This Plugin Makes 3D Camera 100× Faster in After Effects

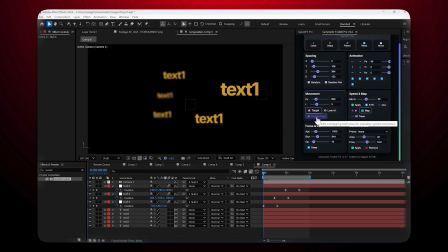Adjust the focus slider to set exactly where the sharp zone is. Opacity control.
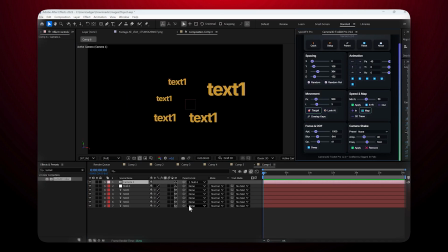The opacity button reduces the transparency of layers that are far from the camera, adding more depth to your scene. Make sure to apply this before enabling relative active for best results. Camera shake. The camera shake section adds a realistic handheld feel to your shots.
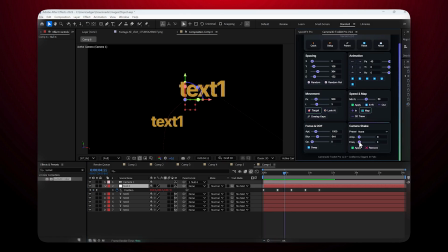Choose from presets, soft, handheld, etc., and adjust frequency, speed of the shake, amplitude, intensity of the shake. The plugin applies everything automatically to your camera's null. SpeedMap.
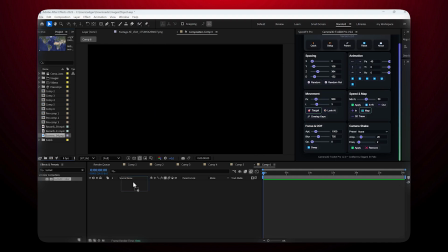SpeedMap is perfect for animating maps or screenshots. For example, import a map image, click different points, Spain,
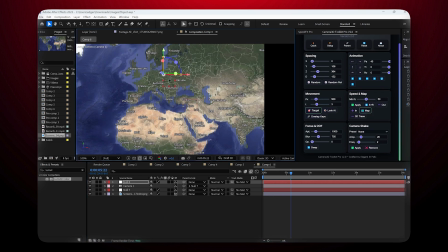Turkey, USA, with target, and the camera will jump between them.
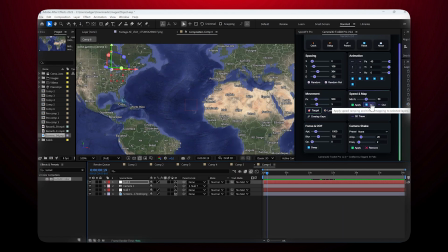Use speed ramp to speed up or slow down between waypoints.
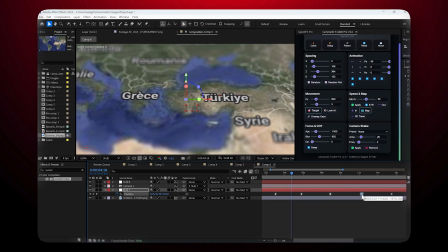You can even draw an automatic path between two points and customize its color.
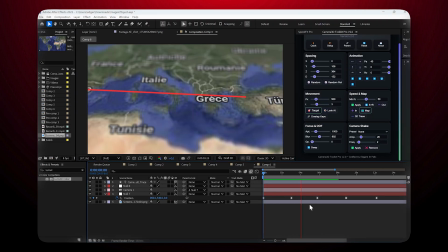Practical example with a path. If you want a visual travel path, select your layers, click map, path, choose your color.
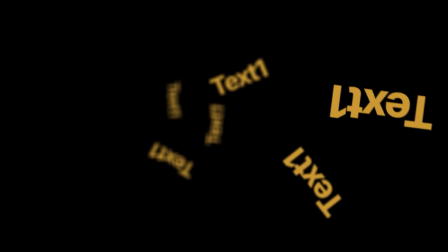The plugin generates the path instantly. Camera 3D Toolkit is an incredibly powerful time saver for After Effects.
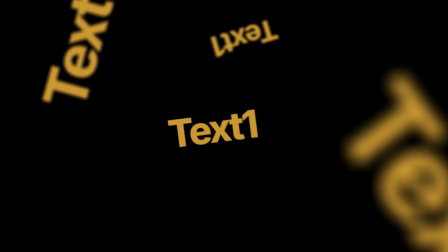From creating cameras to spacing layers, animating shots, adding depth of field, or even building map animations.
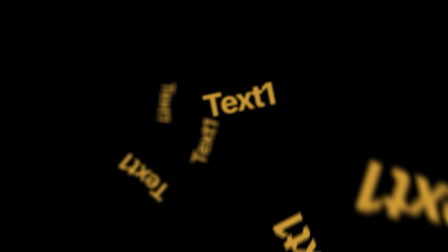It's all just a few clicks away.
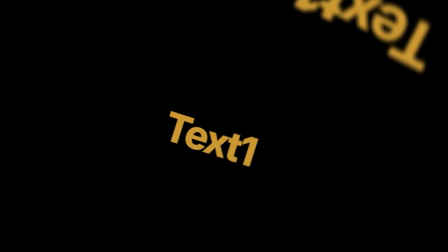Play around with the features, see what works best for your projects, and let me know in the comments which function you like the most.
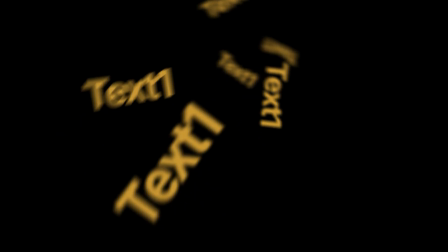And if you want a deep dive tutorial on one specific feature, I'll be happy to